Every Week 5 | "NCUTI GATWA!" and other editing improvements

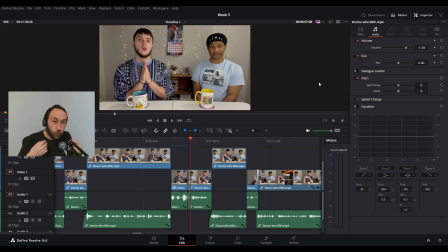So not only does it help both of you remember and you can keep the video short and snappy, but it also means because you've got the points there, Ray can be like, oh, I'm going to ask this question, and then we can easily jump back in to where we were.
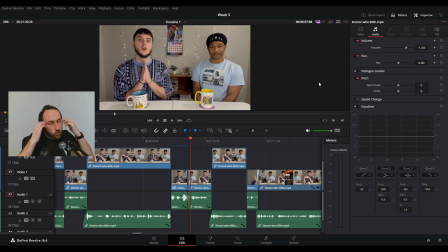And you can still have those, what's the word? Oh, no, not innuendo. Improvisational moments. Yeah, you can still have the improv and the improvisational moments where you just talk and chat and it just flows naturally. But at the same time,
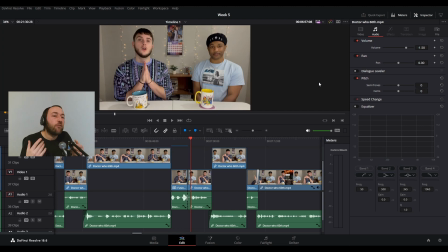it means Ray hasn't got to wait to feel a bit more comfortable in the recording process to then get involved with the video.
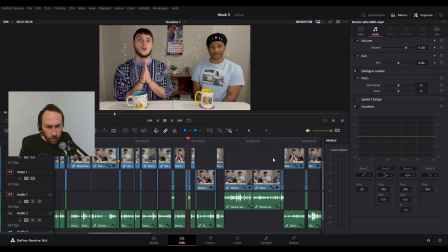Now, let me just quickly scrub through, because I think a lot of this now, again, was just...
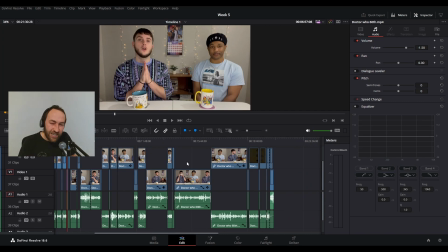Yeah, so for the most part now, it was just J-cuts and cutting out unnecessary footage. Well, unnecessary in my mind. And again, I'm willing for... And I actually want Ray and Jordan to be like, thank you very much for this. There's certain bits we do like, there's certain bits that we don't like. You cut that out. Actually, we don't like that you cut that out.
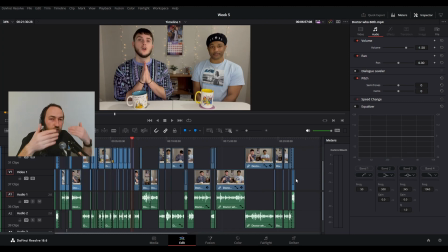We left that in on purpose because of X, Y, Z. And this is what I want. I want this to be a thing, so I can be like, oh, actually, yeah, no, that does make sense.
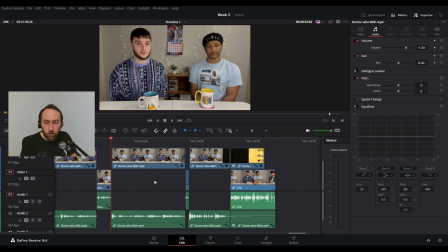So this is, I'm going to play the end of the video for you. Like I say, if you want to watch this video, please do go ahead and watch the video so you can see it. So this is the end, and I'm going to play the end in full.
I'm a very happy camper.
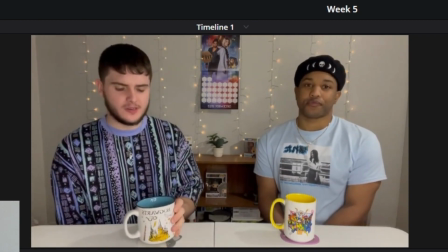Yeah, like, I feel like you find the good in it. I do. I don't try and look for negative things because that might just ruin it for me.
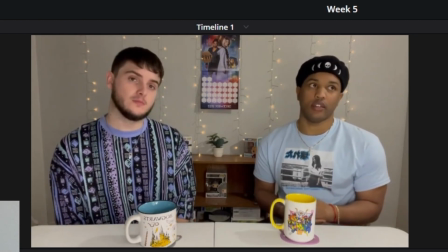Yeah. I look for positive things. You find the things you like and you kind of let that shape your experience rather than the negative things.
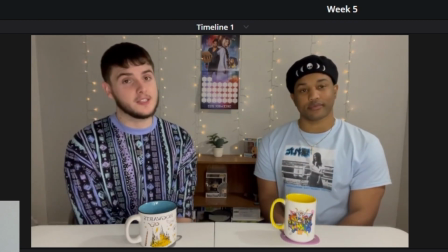And yeah, those were my thoughts on the Doctor Who 60th anniversary specials.
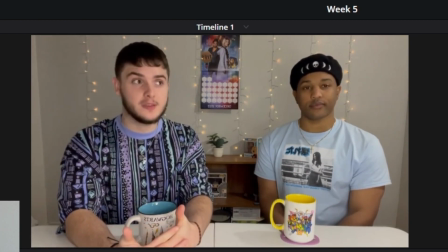Let me know if you agree or disagree, because I would love to hear your guys' thoughts too. I would love to hear anybody's thoughts on these episodes, because it's really fun to discuss these things.
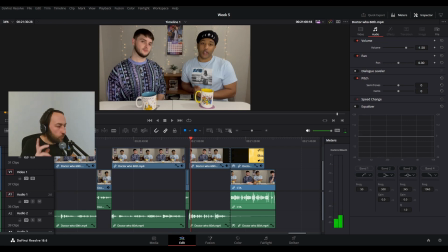Yeah, let us know.
One of the other things, just quickly, before I go towards the end, so bear that in mind what you've just seen.
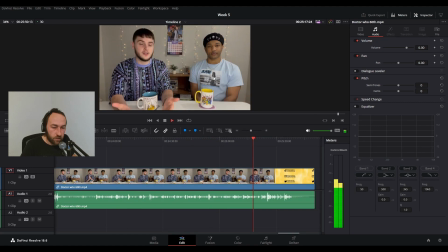So let me go towards the end of this.
Love to hear anybody's thoughts on these episodes, because it's really fun to discuss these things. So let's get the conversation started in the comments. Yeah, let us know.
So that's how it happens in the original, and I was like, I'm not feeling that.
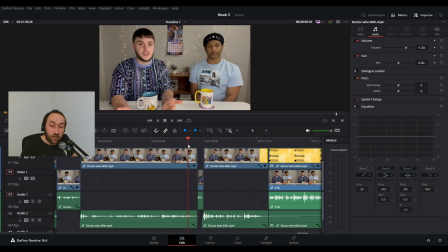So I just took that out, and it's a small thing, and again, it might be the sort of thing that they're like, no, actually we don't like that.
But for me, this it's really fun to discuss these things. Yeah, let us know any of your thoughts.
That to me just feels more natural.
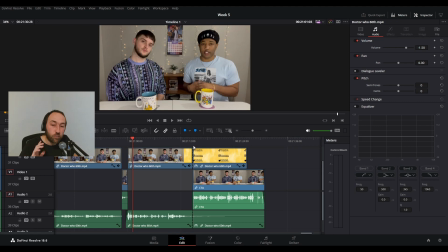Now, one of the biggest things that I did, because there was mention of liking and subscribing. Now, I've left out the subscribe part because I didn't want the end to be too long, but they had like a nice end card, right? And I was like, okay, cool. So this is what I've done with the end. Now, let me just play it from here.
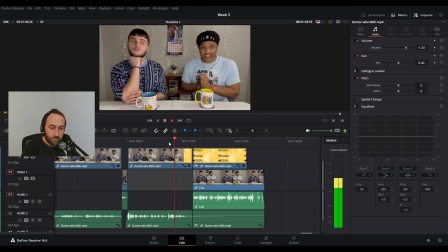Thank you so much for watching, and we will see you guys in the next video.
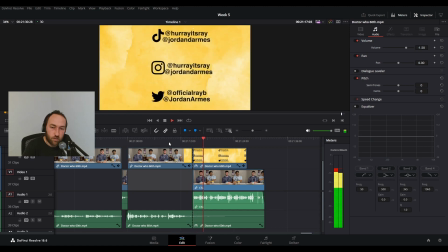And since you're here, please click that like button right down below. It's the thumbs up button. It only takes a second and it helps our channel out a lot. And you know what they say, 10 years of good luck if you click that like button right down below.
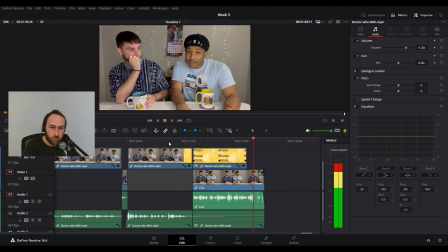And you do want some good luck, don't you?
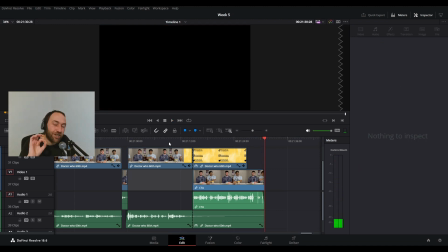So that was originally at the start of the video, but I was like, do you know what? Like, let me take that 60-second call to action, or that small part of the call to action, sorry, put it towards the end and incorporate it underneath that card. So people are like, oh, hang on a second, there's more here, and then hopefully they see that.
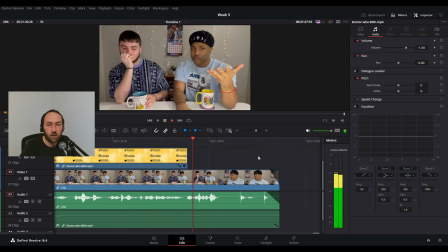Click that like button right down below. And you do want some good luck, don't you?
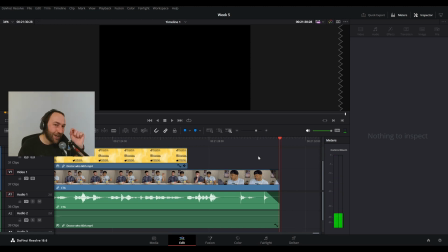So the little eyes and that little kind of like laugh and that little kind of smirk laugh from Jordan.
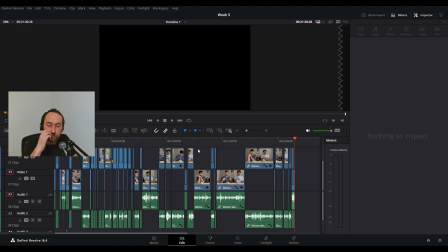Now, the rest of this video is going to be for Jordan and Ray. I'm gonna message them and see if I can send them it in some way. I'll probably just ping them a link on YouTube. And if they're okay with me posting this video, I will go ahead and do that.